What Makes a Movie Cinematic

i don't know why the why it's hooked oh my gosh this is advanced right here where is my mouse okay go down all right i'm through i made it wait did it like slide off the screen i broke the mold all right so now let's watch the clip from days of future past where he's running in slow-mo as well to show his speed i think that it's not the best way to use slow motion
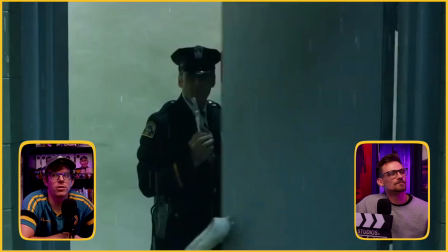2156s
it's like traditionally what in the flash scene that we just watch is traditionally what could be like considered
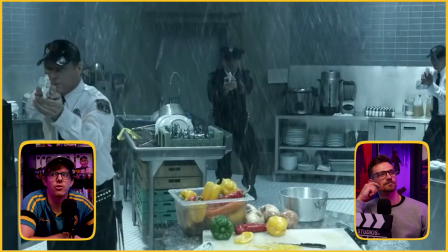2161s
cinematic but it's just like the ingredients of being cinematic it doesn't
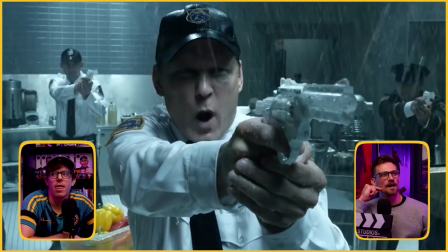2165s
come together to like bake the cake right i i feel like the slow motion didn't add
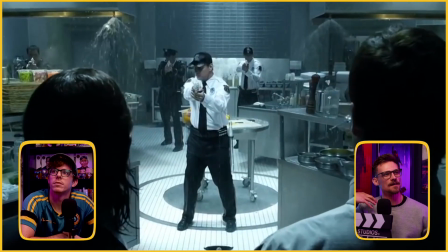2172s
to it you know like if anything it distracted me personally but here one you have
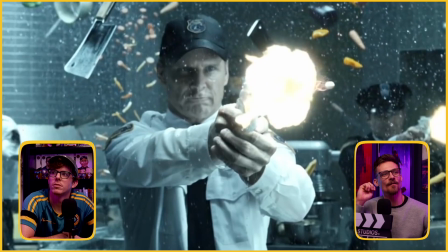2179s
a very full composition right you have everything flying around you know you have the water particles and then of course all
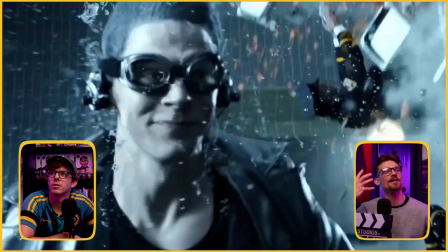2188s
the pots and pans but here he looks like he's moving fast look at all the wind hitting him you know he had to wear the glasses which sure speed force protects
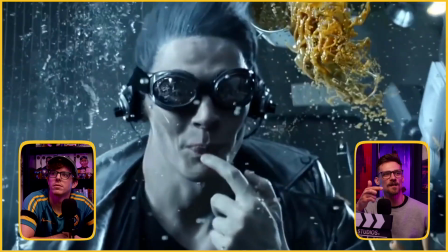2196s
barry fine i'm cool with that but this looks like his steps look like he's actually moving that far yeah you know it
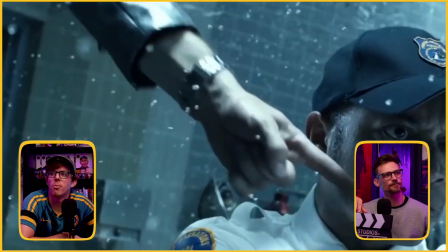2204s
didn't look like that with barry running it convinces you more of the world with all these extra elements his steps are shattering the wall back
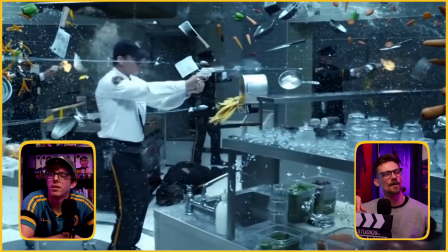2212s
there you can see like the thought that goes into this right and everything's like frozen in time but you see the bullets are still moving because they're moving
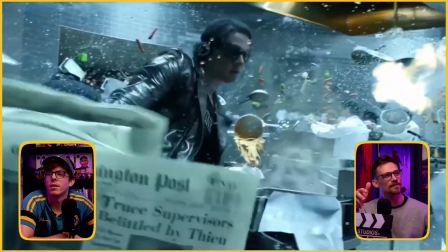2221s
super fast right they're bullets but he's just faster but he's
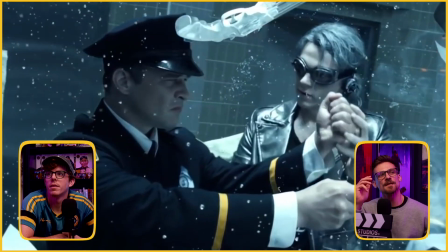2226s
not in slow motion so it makes it more believable at least to me
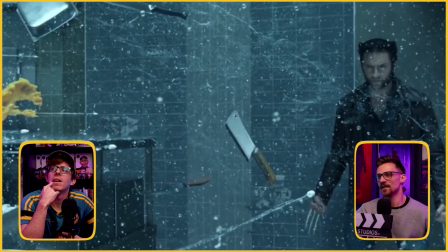2231s
that he's moving faster than everything else a big thing that adds to the
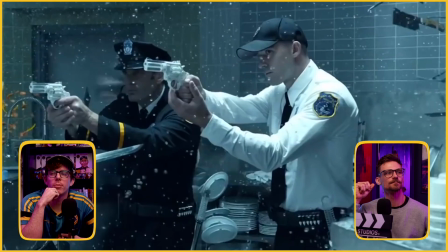2236s
element of this shot is like we talked about before the storytelling because in that like
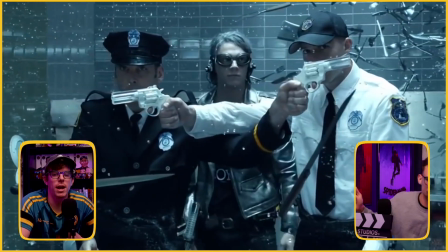2242s
i know who iris west is in like a comic book sense but in the flash scene we don't really have a relationship with iris you know
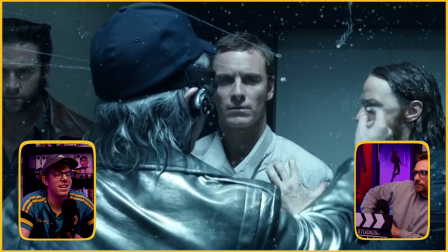2249s
she's just that's not like the first time we're seeing her on screen is when he is going to save her so i'm not like oh no i
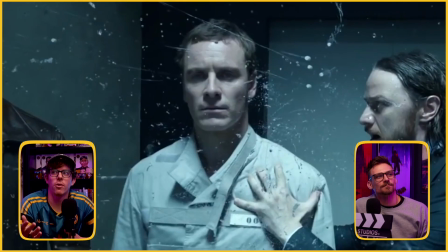2257s
hope he saves this character who's a stranger in this universe in this universe with quicksilver like we are deeply familiar with magneto professor x
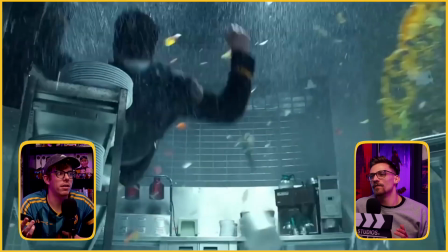2266s
wolverine we've seen that he just saved all of our characters and those are arguably the
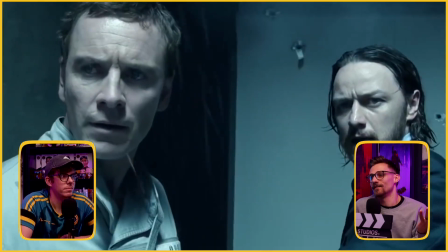2270s
most powerful x-men and he just saved them yeah as if it was
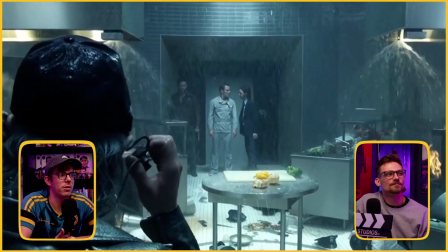2275s
nothing it was a piece of cake like two of them are i think definitely omega level mutants so and he just had to save them so it's really
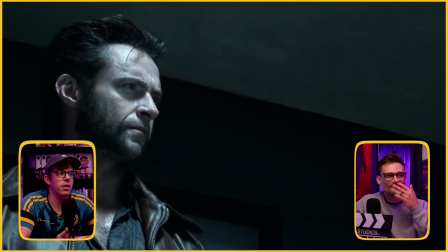2281s
this is a really incredible scene like the like you said this it's filled up with information for you to take in where you take in
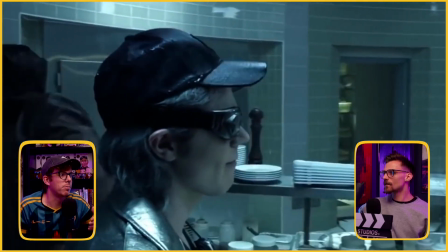2288s
something new every time i just for the first time noticed on the back of his belt that i think there's a school of duct tape which in the scene before that he duct tapes a bunch of people really fast so like they added that detail in that he he didn't like throw away he had the rest of the duct tape still on his belt so they really make full use of everything that they can and while also doing all these other things like masterful special effects and like um the funny little character details they put in there that add personality to quicksilver too yeah all right let's move on to your next scene what do you got for us oh my next scene well there's only one way to find out um i i'm uncertain what scene to pick from this movie okay but i'm gonna go with the interstellar title wave scene i know that there's a dozen scenes i could pick from interstellar um but this is the scene that stood out to me the most watching the movie um i need to watch this movie again this one yeah i definitely need to watch it again too because i've only seen it once i've only seen it once too and it was relatively close to after are we stopping at three each we're gonna run out of time and there's a scene i want to use more than this no we can keep going okay our podcast our rules so you can skip ahead a little bit here um to probably like a quarter to halfway through maybe um but basically the entrance of the tidal wave is what i'm interested in seeing i think that this is another big one for scale
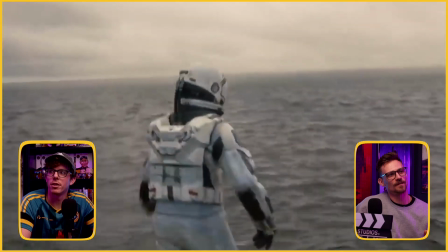2379s
that am i close to it i don't know i think you passed it go back to like halfway and click on about halfway and see what we see
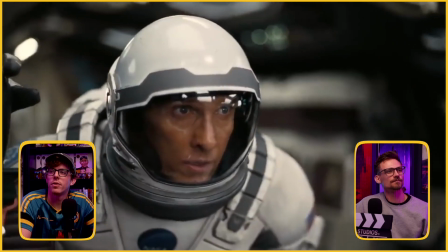2385s
so at this point um they're on a
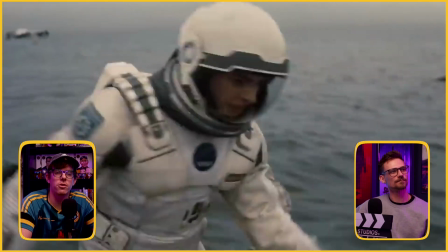2390s
planet where uh there's a huge sense of urgency because every hour on this planet
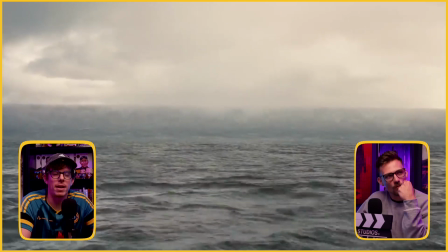2395s
is seven years on earth and there's like these ticks that you hear
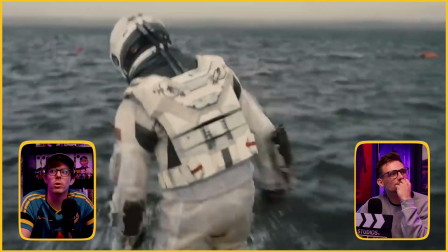2400s
in the scene which i think every tick represents like a week or something like that on earth and
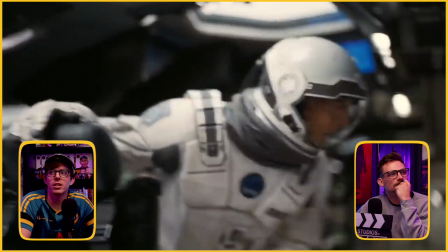2405s
it's just look at the scope the the way that the so
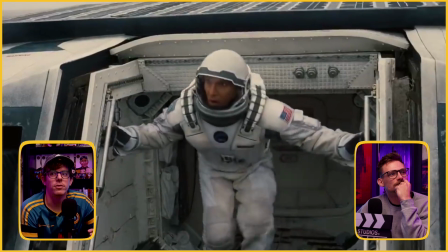2409s
i know that there's not a lot of different elements in the shot when they're showing the tidal wave but the thing that i think makes it very cinematic is they never take
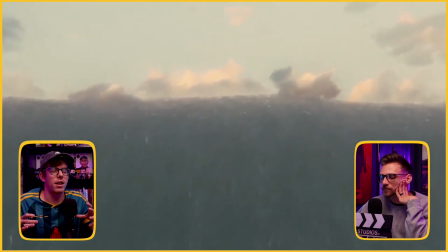2419s
a super wide shot during the scene and the tidal
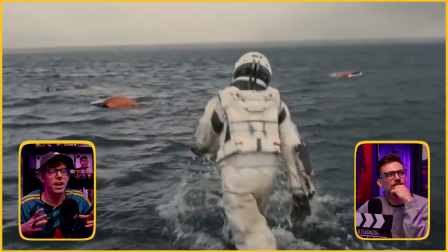2423s
wave is bigger than the shot so it just makes it feel like you could never imagine the size and scope of this giant tidal wave that's
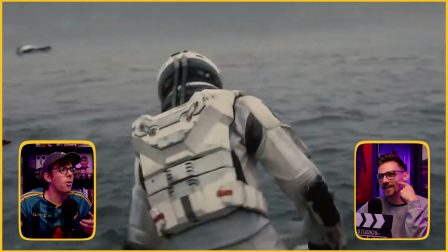2431s
engulfing them because look at the spot where it pans up large there's no edge to it there's no you like we don't even see the top yeah
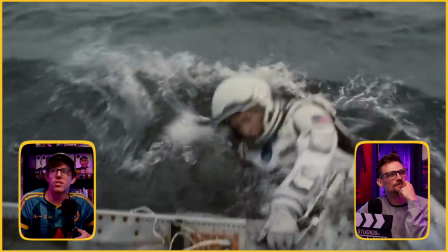2438s
so it's just this scene feels like
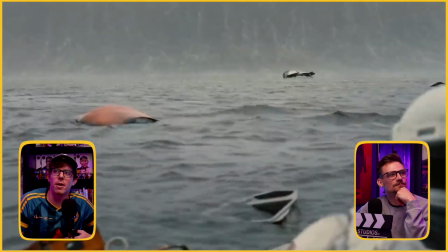2443s
oh my gosh look it just goes on into the sunset down there that brief moment you can see the the crest of the top of the wave
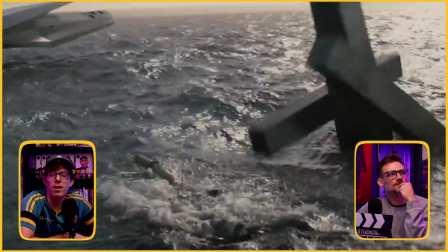2449s
it definitely has the feeling of being larger than life and i think this is like a theatrical cinematic experience
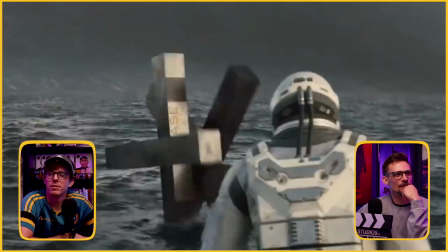2456s
the scene definitely this was a good pick for sure i like the way this movie
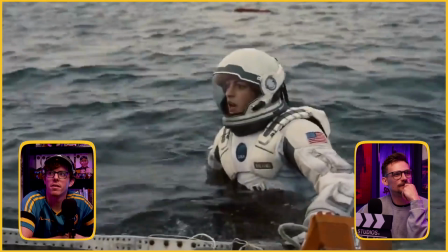2461s
is colored as well yes me too yeah
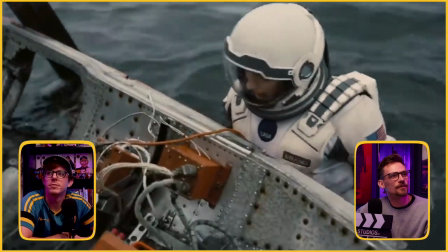2466s
i definitely want to re-watch this movie we should uh do an episode on it what do you think oh interstellar certainly
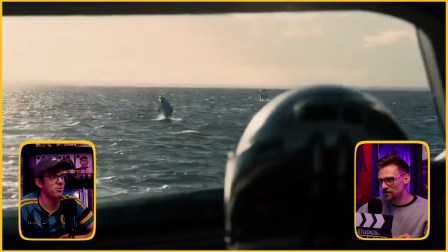2474s
i'll do every nolan movie i'll do ten we should do a um we should pick a month and do like a nolan
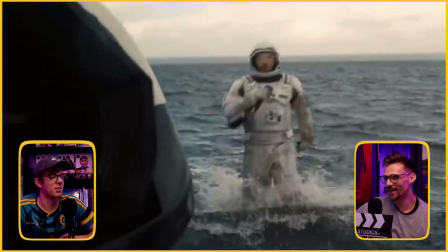2481s
month oh yeah just cover every nolan movie yeah that'd be cool right the week i'd love that yeah i'd be down for it i could pick i could pick a scene
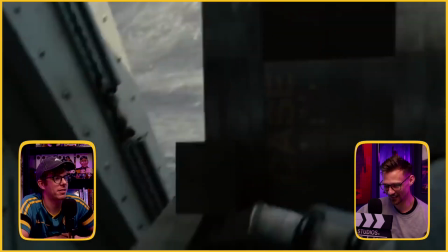2488s
off the dome for a tenant right now to add into this cinematic tenet is a beautifully shot movie
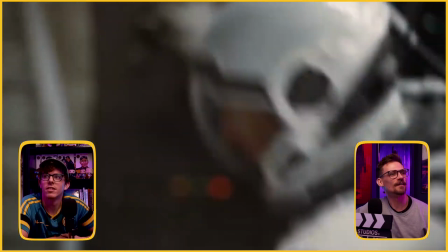2493s
here i'm gonna one up you and go with um inception god this seems so good so i brought up the scene where they're asleep in the van and i brought this scene up specifically for
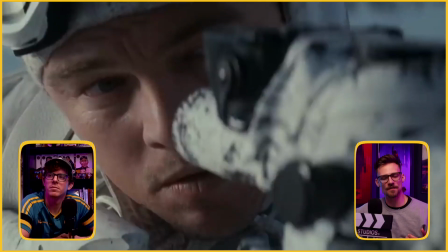2509s
like the storytelling aspect of it right there's multiple layers going on right now
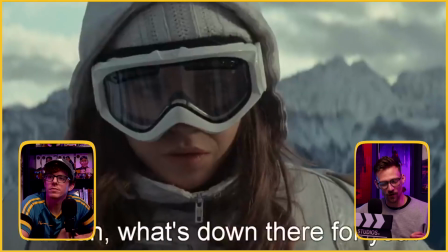2515s
um and this is also a good use of
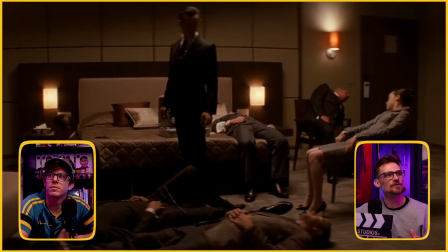2521s
slow motion because they're not just using slow motion just because it looks cool they're
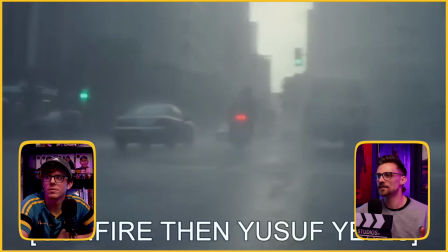2526s
using slow motion because time is traveling different honestly slow motion is being used on like the
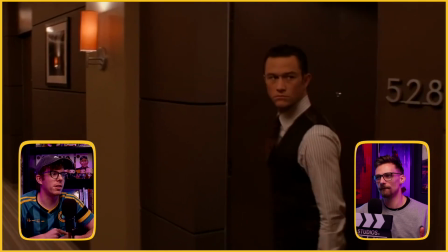2532s
not quote-unquote cool part of the story it's being used on like the car falling through the air which is
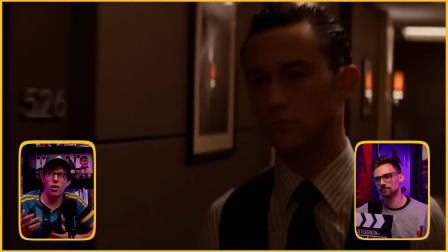2538s
cinematically exciting but But our hearts as the audience and excitement is with this hallway fight scene.
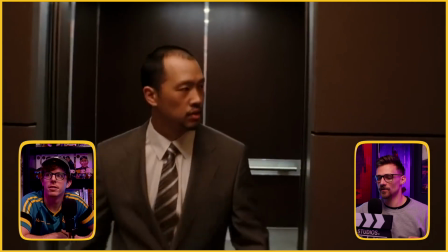2543s
So they're definitely using it more as a storytelling element. Yeah, they're using the slow motion because when you're dreaming, things are happening a lot faster.
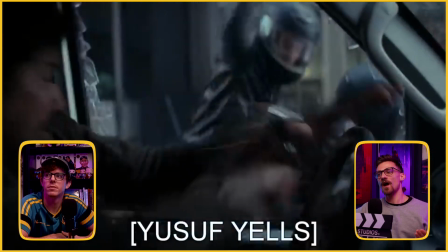2550s
So when he's falling through the sky, the whole fight is taking place.
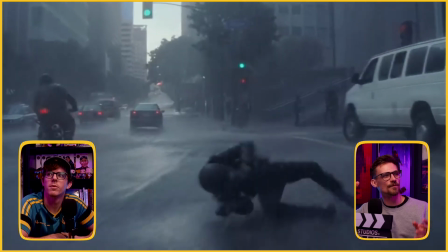2556s
And then just the messiness of the shot.
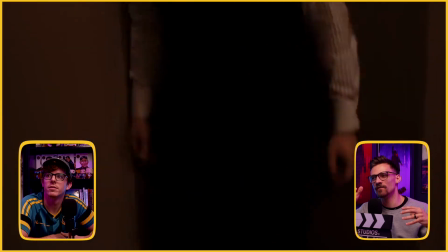2561s
You've got the rain, the urgency of the motorcycles chasing the van.
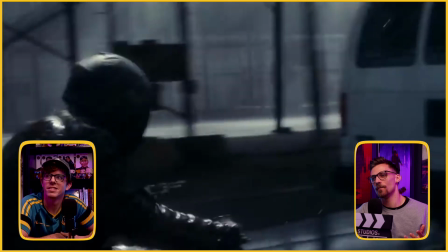2565s
And then, of course, you have the practical hallway rotating.
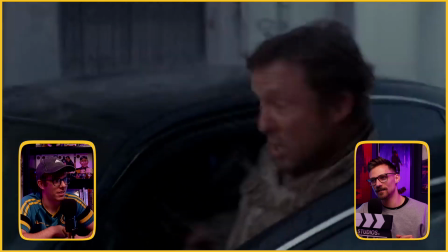2572s
They made a giant centrifuge, basically, of a real hallway that they rotated.
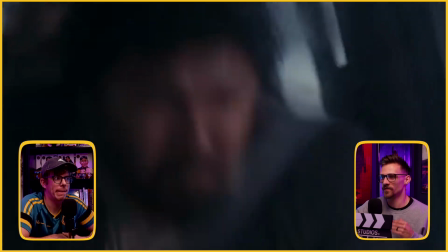2577s
Yeah, and that, I think, adds to the cinematic experience, you know,
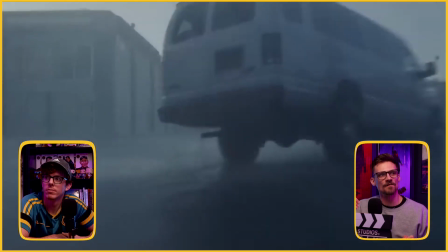2582s
and that kind of falls under the set design and composition of things.
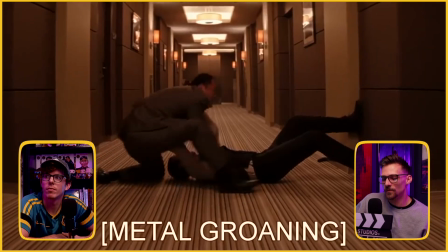2588s
Like, this example pretty much hits everything on my checklist,
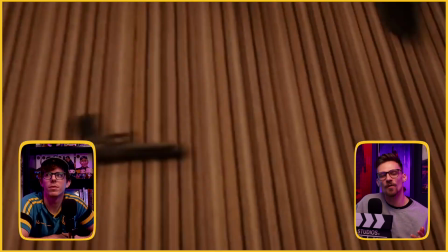2593s
you know? like maybe other than like unique lighting you know but they're also in like a hallway of a hotel like how how
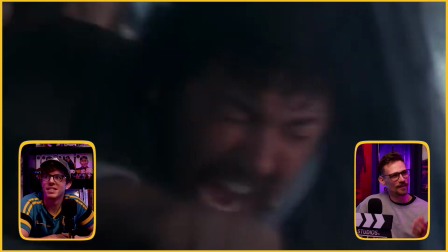2602s
good is that lighting anyways you know like but like this looks good still um